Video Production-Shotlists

Now that you've gotten permission to shoot your video and made your schedule for the day, it's time to plan what you're going to film. Shot selection plays a big part in how you use the language of film to communicate in your video. So thinking about the shots you want to get will be a big help in getting your ideas across.
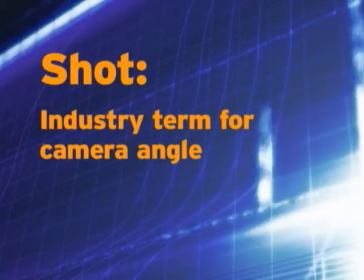Okay, what's a shot? A shot is basically the industry term for a camera angle. Different angles have different names and different uses. Before the day of filming, the director and cinematographer traditionally get together and go through the script. As they do this, they talk about how they intend to film each of the scenes, making a list of the shots they want to make sure to get when they're filming.
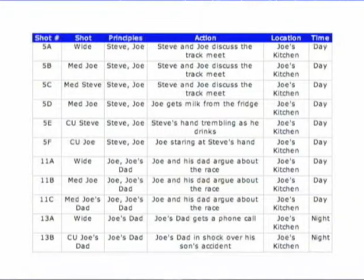This is called, yep, a shot list. Making a shot list can be extremely helpful.
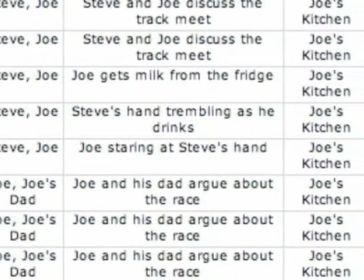On the set, a lot of things will be happening in a big hurry, and it can get confusing quickly.
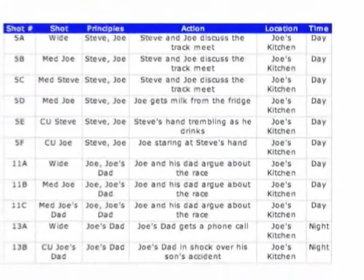Planning the shots you want to get will help ensure that you're covered each of your scenes. Wait, covering a scene, huh? Coverage is film speak. To cover a scene means to make sure you filmed it from all of the angles you'll need to edit it together into something that looks good and makes sense. good coverage will usually involve filming the same scene from a few different angles so that you'll have some choices when you edit. Let's talk about a couple of the most common shots. The three basic shots are called close, medium, and wide.
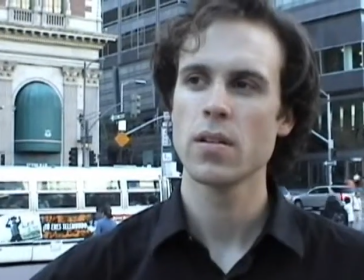This is what they look like. This is a close shot. See how much of the frame I occupy?
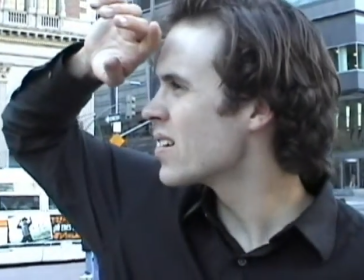Now let's compare that to a wide shot. Hey out there!
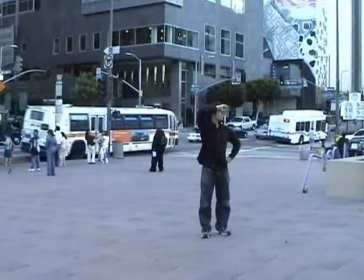This is a wide shot. Notice how much more room there is in the frame. Talk about your wide open spaces. If you begin a scene with a wide shot, it's called an establishing shot because it establishes the new location by showing you a big wide view of it right at the beginning. It's another way to help your film make sense by giving the audience visual clues. In between these two we have a medium shot like this.
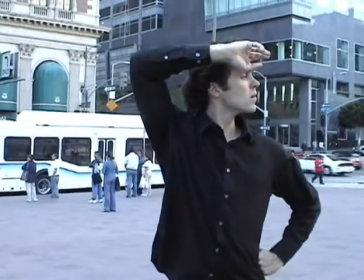Regardless of whether you use the zoom or reposition the camera, close, medium, and wide shots imply a distance between the viewer and the subject. It's up to you to determine how you want to use that proximity to tell your story. There are a lot of implied meanings associated with certain types of shots.
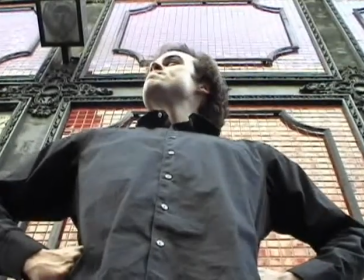Let's try what's called an up angle or or worms-eye shot. See? Positioning the camera on the ground looking up at the subject lets the subject tower over you.
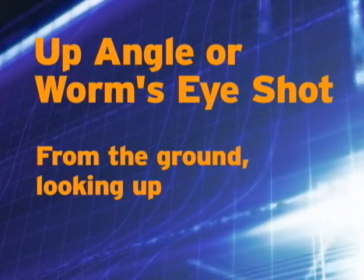This can make your subject seem powerful and larger than life.
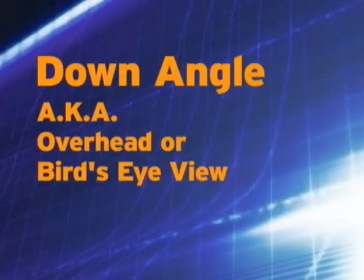The opposite is true of a down angle, also called an overhead or bird's eye view.
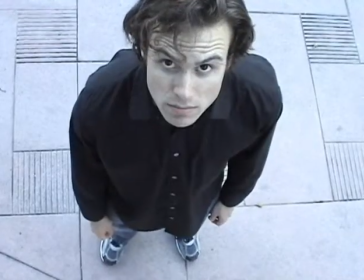Placing the camera above the subject looking down on them makes them seem smaller and less significant. More than likely, you will sometimes want more than one character on the screen at the same time.
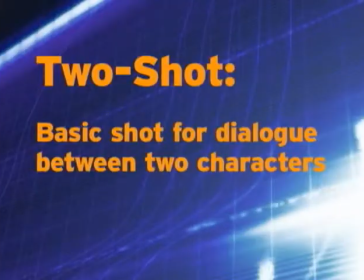This is called a two-shot, and it's your basic shot for dialogue between two characters.
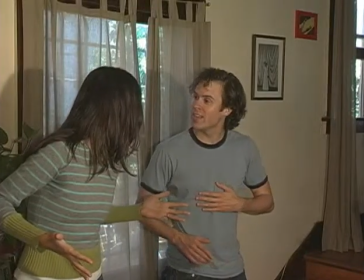A two-shot can be two people facing each other in profile,
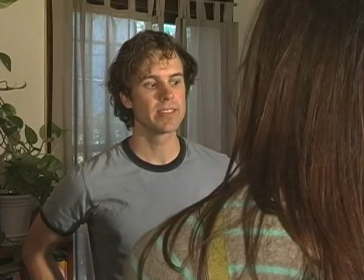looking over the shoulder of one character at another character, or anything else where both are on the screen at the same time. You may not always want both characters on the screen at the same time, but you can still imply they're in the same space using a technique called shot-reverse-shot. Shot-reverse-shot is actually a pair of two different shots that get cut together.
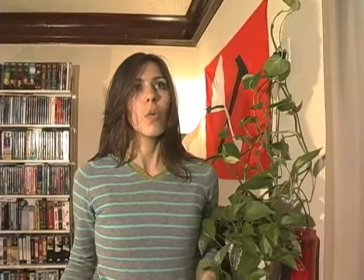If in one shot, character A is looking off to the right, and in the second shot,
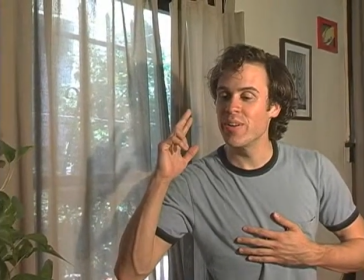character B is looking off to the left, you can imply that they're looking at each other. This is a great way to get around a scheduling nightmare. If your leading lady is running late, but your leading man has to leave in 10 minutes to get to his soccer game and you still haven't filmed that important conversation they have in the hall, you can make it seem like you have them both in the same place with shot reverse shot.
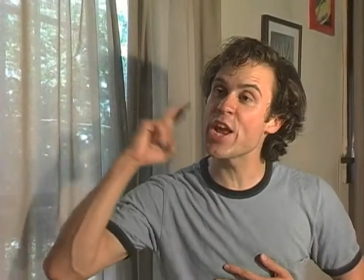Just shoot all of your leading man's lines with him looking in one direction.
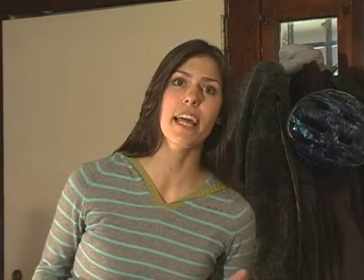When your leading lady gets there, you can film her saying all of her lines looking the other way, and then cut them together.
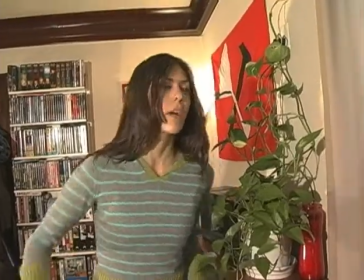Everyone watching the movie will assume they were together all along.
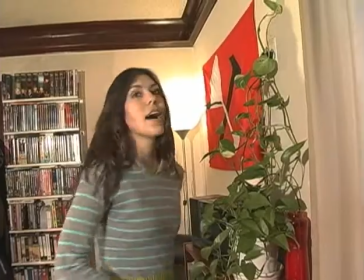There are lots of other shots you can use, but the main idea is this. Be aware that certain shots can subconsciously communicate ideas to the audience. so be sure to choose your shots carefully. When you're planning your shots, you obviously have lots of choices. You're making a video, there's a lot of freedom involved, but there's one big rule about planning your shots.
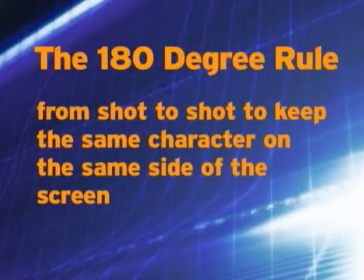This is called the 180 degree rule.
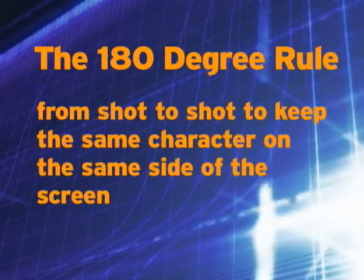The 180 rule exists to help your film make sense when it gets cut together.
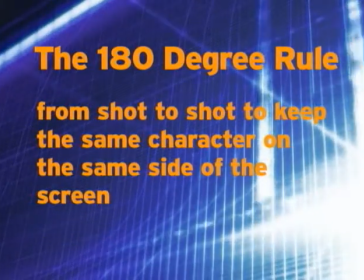Because you're cutting between different camera angles in a scene, it's possible your audience might get confused about spatial relationships. Wasn't he on the other side of her? I thought he was pointing at Jim, not Sarah, that kind of thing. It's a lot of information for a brain to process. So to keep your audience from being disoriented, you have the 180 rule. Simply put, if two characters are in a scene together, no matter where you move the camera or what angle you cut to next, the same character should always be on the same side of the screen. The best way to learn the 180 rule is with an example. Here is an overhead view of your set.
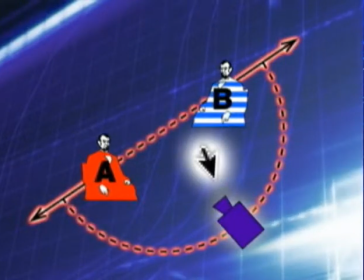Here are your actors, and here is the camera. This is the 180 degree line.
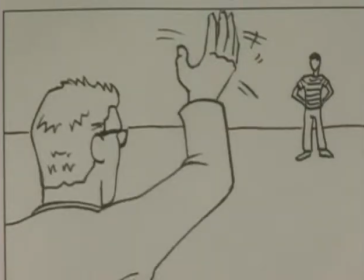In your first shot, you are looking at character A in the foreground on the left, who is waving at character B in the background. It will look like this. Now, you want to get closer to character B. You could put the camera here, and the shot would look like this.
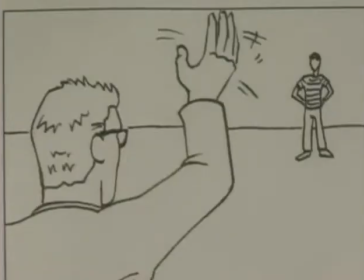Now, let's cut between the two of them. Kind of confusing, huh? It looks wrong. Let's look at the floor plan again.
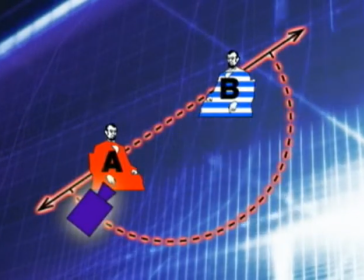Here was the camera for the first shot, and this is where you put the camera for the second shot. See? You cross the 180 degree line to get that second shot.
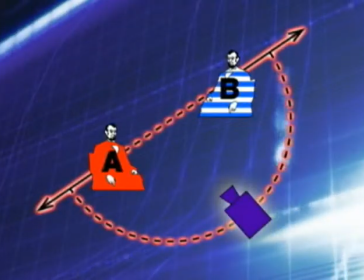Once you take a shot on one side of the line,
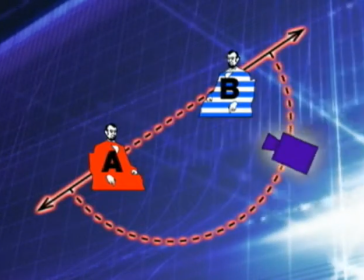the next shot will make better sense if you move or rotate the camera any angle within those 180 degrees of motion.
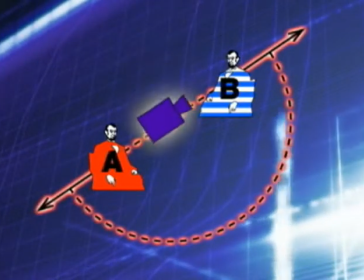Let's try that close-up again, but staying on the correct side of the 180. It would look like this.
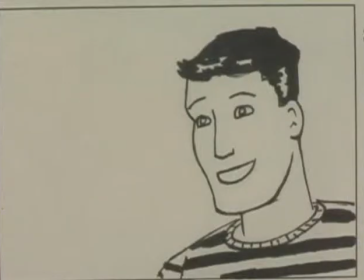Cutting back and forth between them looks like this. See? Much better. Your audience has a much better understanding of the spatial relationships. If you want to get advanced with the 180 rule, you can cross to the other side as long as the camera moves during your shot to the other side of the line. But any shot you cut to next will have to follow the rule again. You won't be able to use any shot on the original side of the line unless the camera travels back within a shot to the other side.
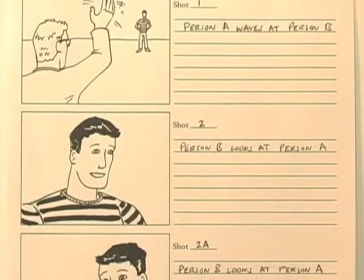You'll notice that we use drawings of the shots to give you examples.
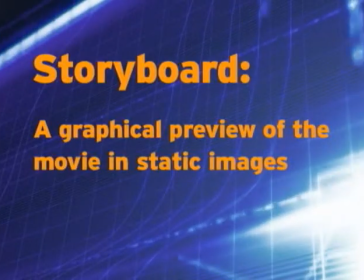These are called storyboards and they're also a useful thing to make along with your shot list. Storyboards don't have to be very complicated. See, even stick figures will work. The point is to make one storyboard for every shot you want to get while making your video. Putting them together in order of the story will give you a preview of what the finished movie will look like.